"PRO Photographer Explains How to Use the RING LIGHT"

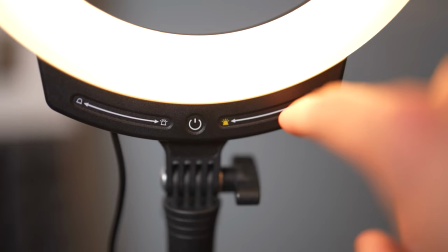0s
Stop using the ring light like this because it's wrong.
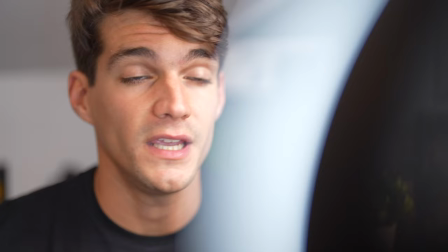3s
It might sound weird but in this video I'm going to show you the professional way to use a ring light and I know what you're thinking.
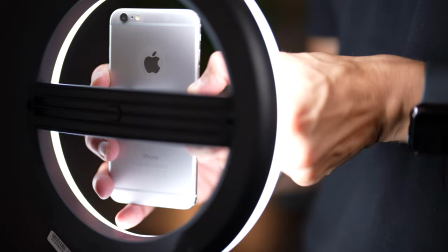9s
Now it's manufactured their own manufacturer like that so how can you tell me that this is wrong and let me tell you that this is because of convenience.
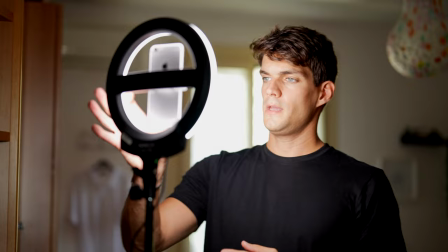17s
It's just easier to just plug the phone in the middle so the beginners they don't have to do some weird stuff and that's why everyone is used to do so and you know it's not that you cannot use it like this.
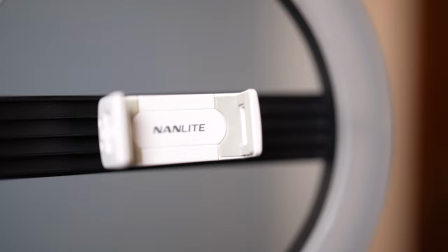27s
I'm just saying that there is a better way to use it to make your video or photos more cinematic and in this video i'm going to show you how you can just use a 10 inch ring light this is a nanolite halo 10b so we're going to take a self portrait together and
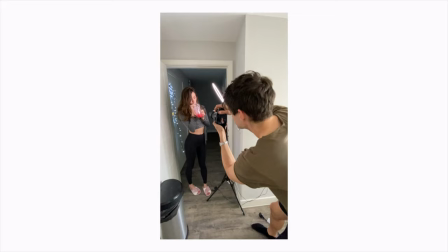41s
i'm going to show you how you can make banger portraits just using this one whether you're using a phone or whether you're using a camera the results are going to be absolutely outstanding and i can promise that so make sure to stick until the end of the video to see that now what
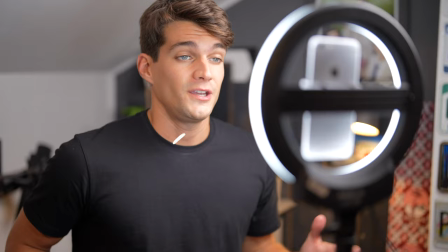53s
is the problem actually of having a ring light and a phone in the middle so the problem is that whenever you're using a ring light like this with
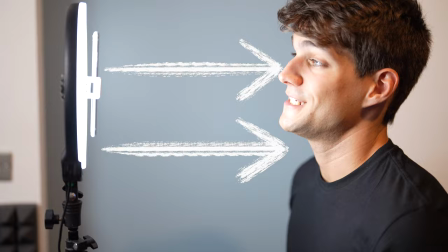60s
the phone in the middle then the direction of the light will be exactly at the same level as the phone that means that if you're
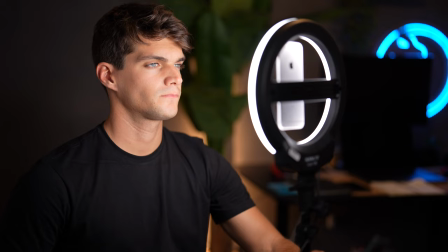66s
shooting with the phone right in the middle like so and then you're looking at the light you're looking at the phone then you're going to have an extremely flat face
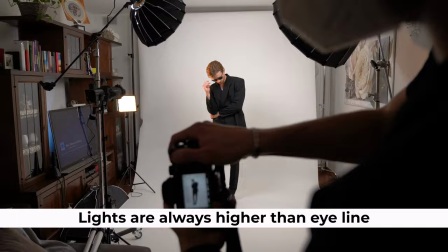74s
that means that usually whenever you see some cinematic or some good photos the light never comes from actually the front of yourself because
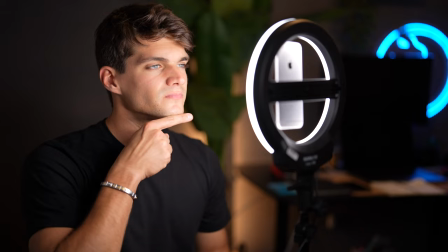81s
you're not going to have any shadow in this area maybe under the eye under the nose in this area where usually if you look at
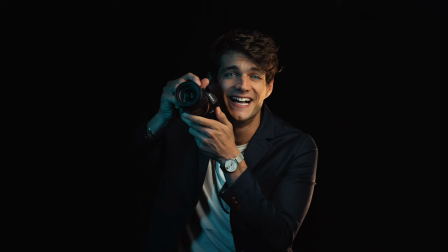89s
any professional photos you always see some sort of shadows because this adds a little bit of contrast in the photo and is much more professional looking. The key part in this process is actually detaching the light and the phone and to do this we're just going to need to use a different tripod to have the phone on a separate position rather than the lingualight. So we're just going to move out the phone from here and we're going to use any other sort of tripod with a phone holder that you can choose now don't worry because these things are extremely cheap you can find it on amazon or you can get some professional ones it doesn't really matter it's all about whether you want to improve your photography this is not necessary but you're gonna see the big difference that we can achieve with this
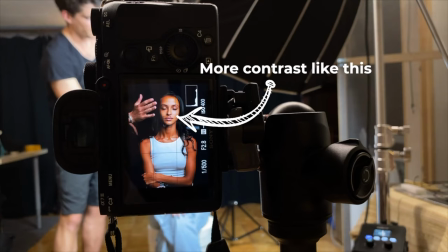127s
movement so now let's say you have the phone on a tripod and then you have in another tripod the ring and if you've ever seen any video
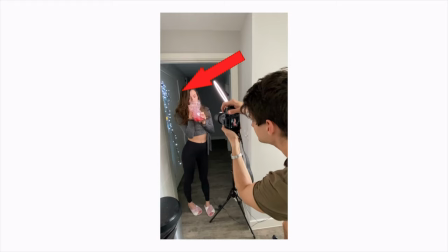133s
on my channel where i talk about professional photography light positioning lighting and all sort of stuff or any other video on youtube but also how youtubers actually
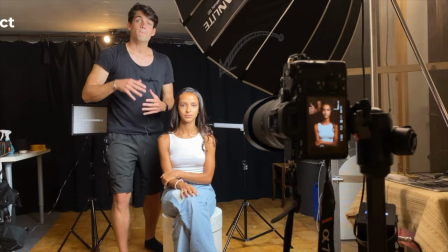141s
youtubers make their own youtube studio then you might have noticed that the light is never flat directly on your face at the eyeline but it's always higher 45 degrees towards your island and as you can see right now it's also the same position and you can notice from this light that i have shadows here i have a little shadows here maybe this part is a little bit darker than this one because again it's not flat directly on my face but it's a little bit let's say 45 degrees on the side and we're going to do the exact same thing just using this ring light so instead of having flat we're going to have it slightly higher and tilt down towards ourselves 45 degrees on us and depending on how you move the ring light from left to right so more on the side or more in front of yourself then you're going to have more contrast or less contrast that means a little bit more dramatic if you have it on the side or a little bit less dramatic and more even if you have it let's say on top of your face now it is okay to actually have it higher than your island in front of yourself but it has to be higher so you don't want to have it extremely flat on your face because even if it's higher you're gonna have maybe even let's say lighting on your face but then you're still gonna have the shadow under your chin and that's what you want to have to achieve professional result so let's say even if i move
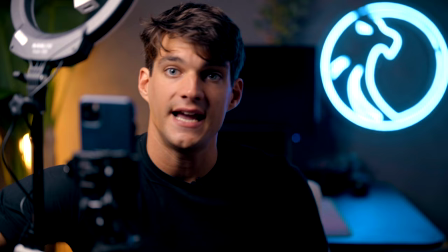215s
my key light right now i'm gonna show you that the more i go on the side the more contrast is gonna have one side
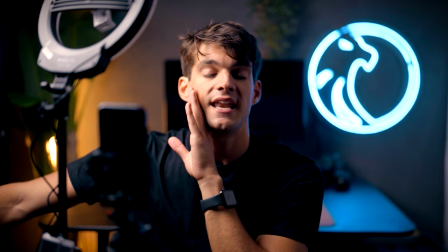223s
of the face or the other right now because it's here is literally on the side this is my key light in the youtube studio then
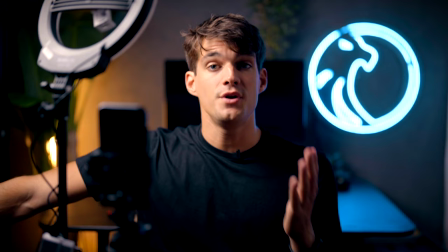229s
this side is very very bright and this side is very dark same thing is going to happen with the ring light and now i want to show you how we can take an amazing portrait just using the ring light in the right position.
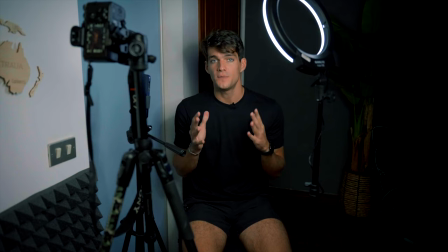241s
So this is the top that I'm going to show you.